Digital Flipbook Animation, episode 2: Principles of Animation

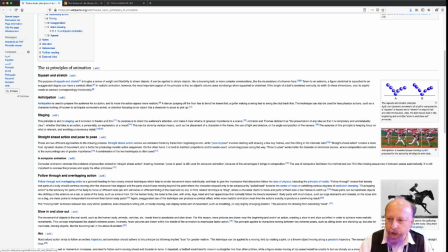993s
And now here, we've got squash and stretch going on, so the ball becomes elongated as it's falling, both to show movement and to show the stretchiness of the ball. So that's the squash, and then it hits the ground and flattens out.
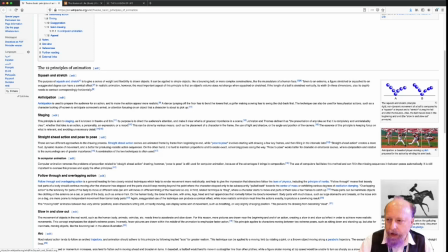1008s
So it squashes down, then it stretches out again as it bounces to become more elongated and kind of wobbling back and forth. So as it gets to the top of its arc here, it's back to being round. And so that when you show those frames in sequence,
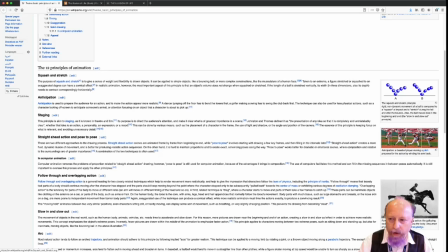1025s
it really gives it a much more interesting look than the simple one where we just have the ball always round consistently. The second principle that we want to look at today
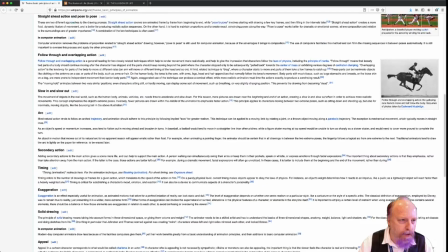1040s
is somewhere here, timing.
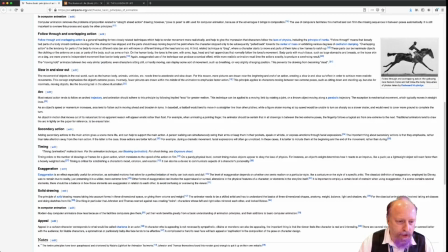1045s
So timing has to do with how many drawings there are for a given action. So how many frames the action takes place over.
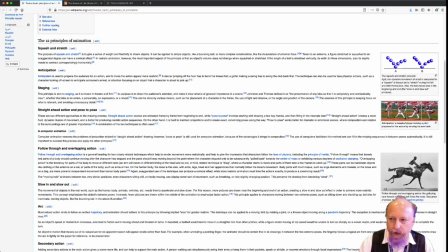1052s
And what that means is, we can use this same illustration. In last episode's animation, the ball always moved the same amount in each frame. And that's not really how something would fall.
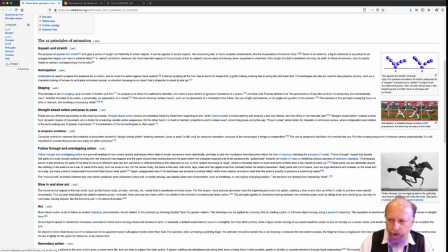1071s
So when something falls, it starts off falling slowly and accelerates as it goes down. So the way we show that in animation is we have more distance between each frame, between the object in each frame, to show that it's going faster. Because when we play it back, it will be faster.
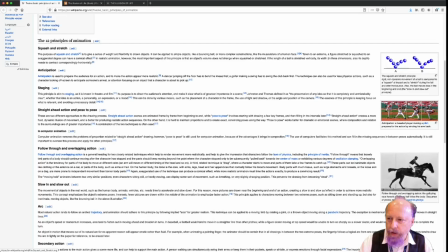1089s
And so here you see the ball consistent, always moving at the same rate. And here it starts off slow, gets faster, hits the ground, bounces going fast. It's still got a lot of that energy, but it slows down very quickly until it reaches the top of the arc,
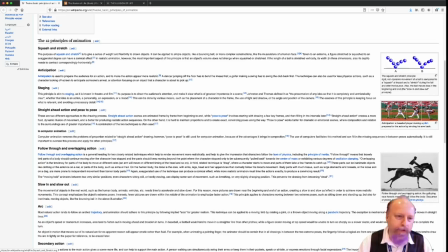1107s
at which point it stops going up and it's going to start falling again. So that's the timing. So this one little illustration here shows both squash and stretch and timing in it. And so we're going to try and incorporate both of those in our animation.
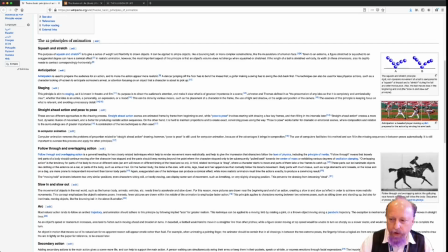1125s
So we're going to start off, we're going to draw the bouncing ball much like we did last week, but instead of copying the same ball, we will draw each one individually. And then we'll go through and apply squash and stretch, and then we'll go through and apply timing.
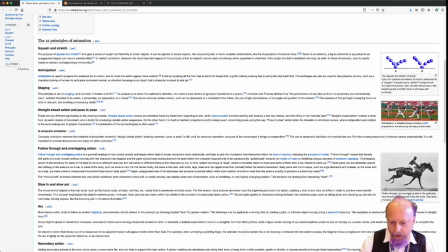1142s
And we can see what the difference is. So let's do that.
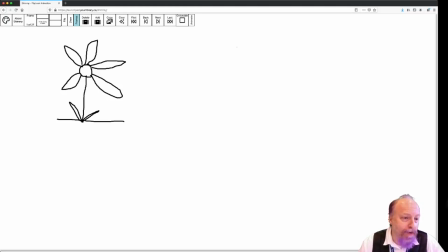1154s
So first thing we're going to need is a new document. So if you haven't saved your animation yet, go ahead and do that under File, Save. Save it as a GIF too if you'd like. And then we're going to click New. And that's going to it's going to erase everything we've done and give us a new document.
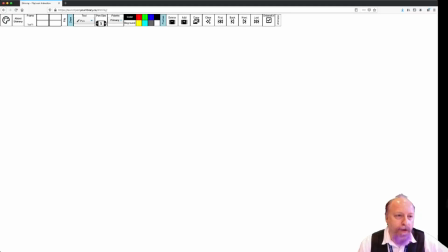1173s
I'm going to increase my pen size so it shows up better in the video. You can use whatever pen size you like for this, but for me, I think that'll make it a little easier for you to see.
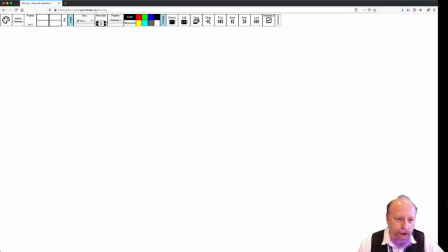1185s
So what we're going to do is we're going to draw a ball, and we're going to draw each frame of it now by hand instead of copying and moving it. And so I'm going to make it a little bigger than before, just so we can really see what's going on.
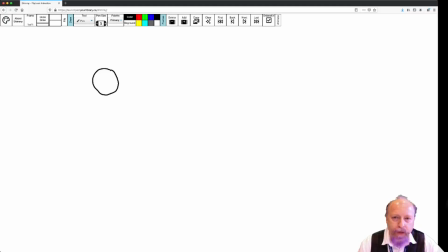1200s
So there's my ball in the first frame. So everybody, Hopefully you're able to follow along while I do this. You can always pause if you ever need to kind of get caught up or make some changes, erase something, add a new frame.
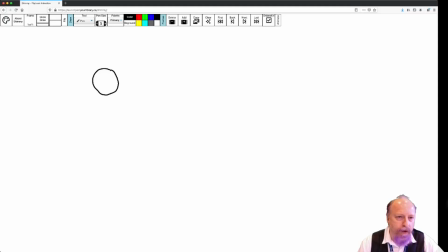1215s
You don't have to work at the same rate I do. I am trying to keep it slow, slow enough that you can follow along, but feel free to pause if you need to. All right, so I'm going to add a new frame. So I'm going to click on the Add button here.
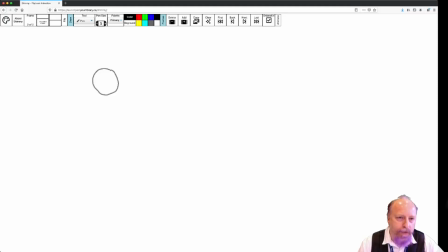1236s
If you don't see the Add button, make sure your Frames menu is showing.